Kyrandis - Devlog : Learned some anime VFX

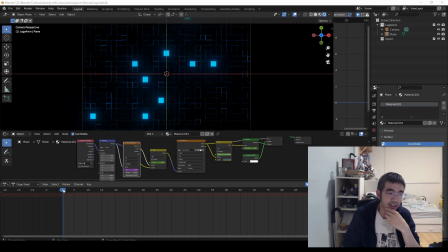With the animation logo at the end is pretty much just a single texture of some words and a procedural noise being animated from randomness to none essentially so the image is scattered essentially by procedural noise and then I remove the randomness and it becomes the texture again and that's basically where the colors
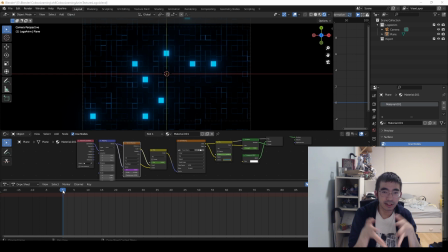and were just like driven against the camera and the frame rate and the end shot was just orthographically facing the camera so it looks like it's a 2d image even though it's in a 3d environment and then essentially rendered out and basically you get this so from 1 to 100 this changes colors
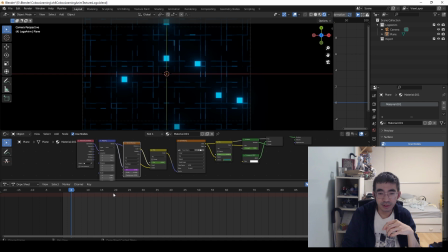and then it turns into my alias essentially the fairly simple um is basically just a key driver on this mix node here um voronoi texture against the against the uh
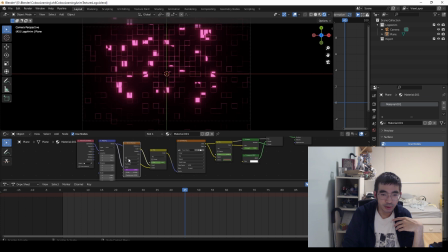into the texture here so it mixes like from randomness into none and it's mapped over here basically with an expression of the frames divided by 100 if i wanted it faster or slower i changed that division to like a thousand or just 10 but this is uh this worked
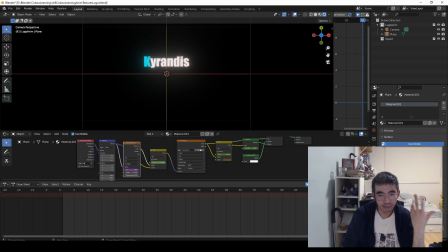it well enough for what i needed it could be any division number anyways just for timing sake you can do math against like 24 fps for film or like 30 fps or 60 fps for more of like an in-game cutscene or something like that or whatever
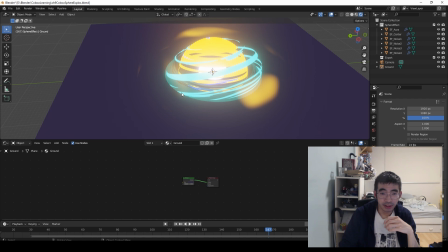whichever works best so this giant orb at the end was
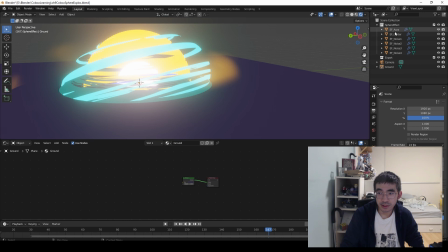was actually pretty interesting as well to create it's basically six pieces
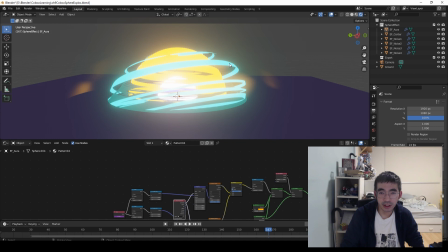of just noise like stretched out over a sphere the sphere
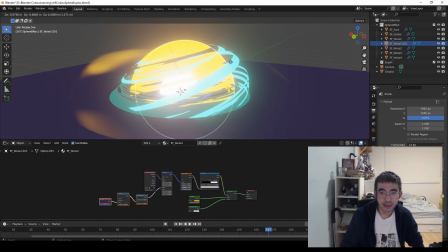was duplicated a few times and then just kind of expanded outwards rotated a little bit basically this is what it looks like it really is just a
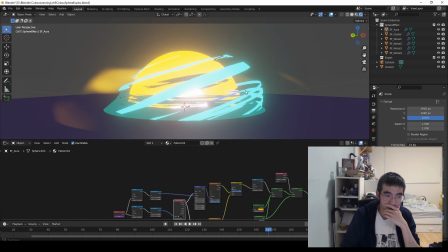sphere simple it's pretty simple and just like staring at it but then when put together it looks kind of complicated which is a pretty neat effect
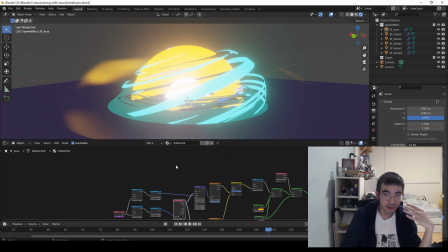because this could be like a spirit bomb from like dragon maulzy or whatnot but it's i probably have to review a bit of these areas here too because just setting this up was actually a little overwhelming i have the gist of the standard understanding here they're mostly simple and to do with mapping
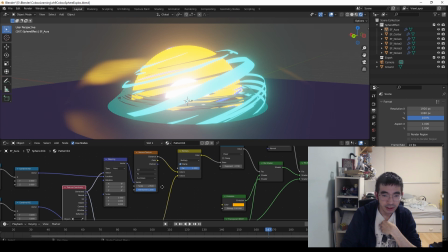essentially on the procedural noise textures here at the bottom. The main takeaway here was basically the key drivers that were mapped to in order to allow it
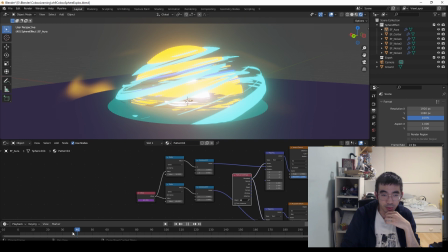to just automate and move throughout any kind of scene that it gets appended into or brought into essentially.
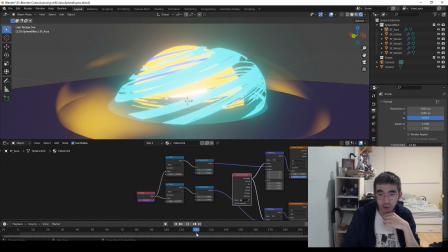And what that allowed was that this will always rotate in multiple different ways.
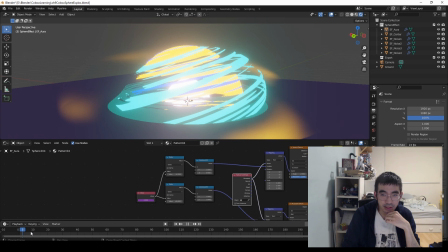So each one of these had its own expression after doing one of them. So once you did one of them,
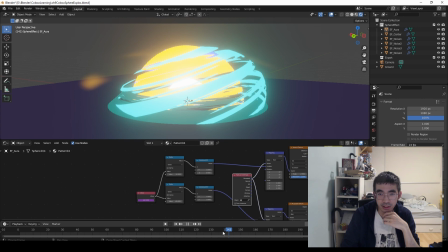you basically just offset and duplicate and create more materials for each one so it looks like they're all offset and looks pretty random.
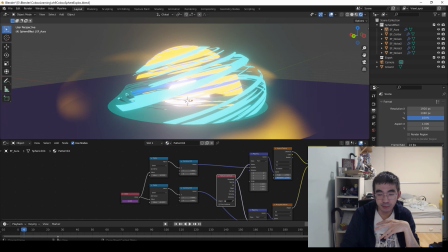And because it's just driven by an operator based on the frame rate,
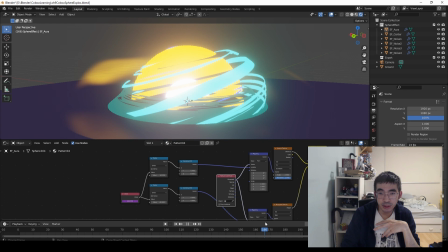all of this will always be like randomized to some degree, and some digits just had to be changed essentially between each one.
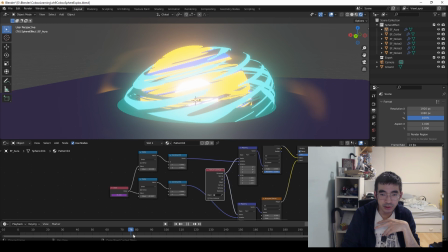And just fine tweaking it and adjusting and making sure the colors made sense and really showcase the differences between each one.
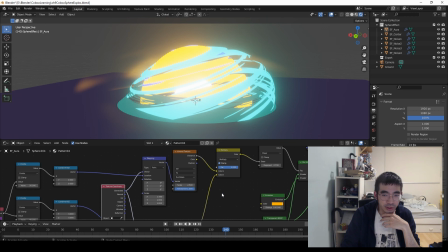So this is all just like procedural noise again of some muscrave textures and voronoi textures mixed together in a multiply and then as well like just messing around with their bloom and emission rates to get this.
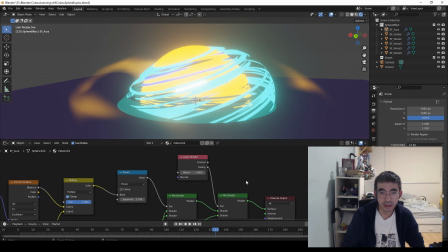Then we mix the two shades together and we also blend their like layer weights together because if you crank this up things could get like invisible or like not visible but if you want it somewhat faded off then you want to play around with that but each one is essentially different they have
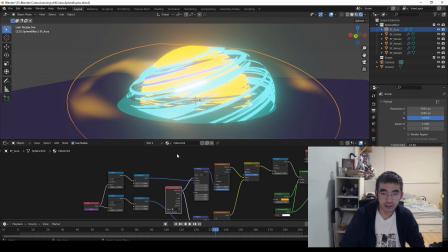their own and it pretty much all follows the same thing after you do one the aura was the only one that required like a little bit more because it's
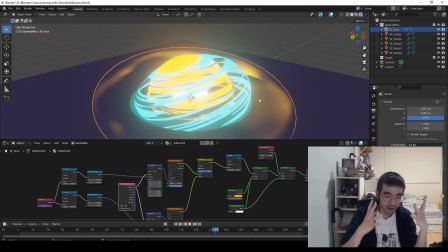not like flat lines and uh it's more of like a like a burst this was also used at the rockets back at the end
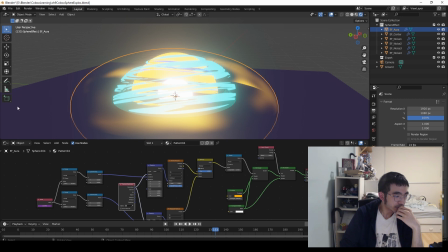too to to show sort of like a flamey aura around the propulsion of the engine
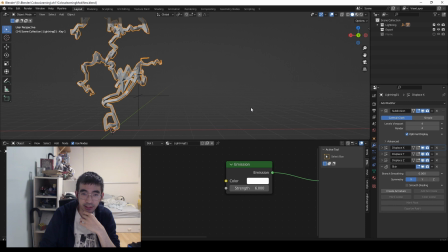All right, so this one here was actually really interesting, was creating essentially lightning. This is, again, just a simple piece of geometry, and just approaching this was very unique in how this was done due to the lessons I learned here.
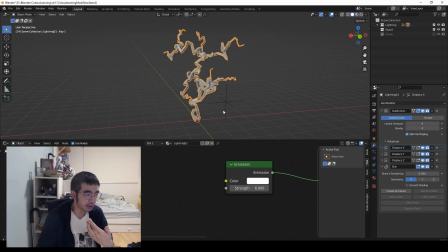And it's basically just displacement maps across the XYZ axis that you can see here.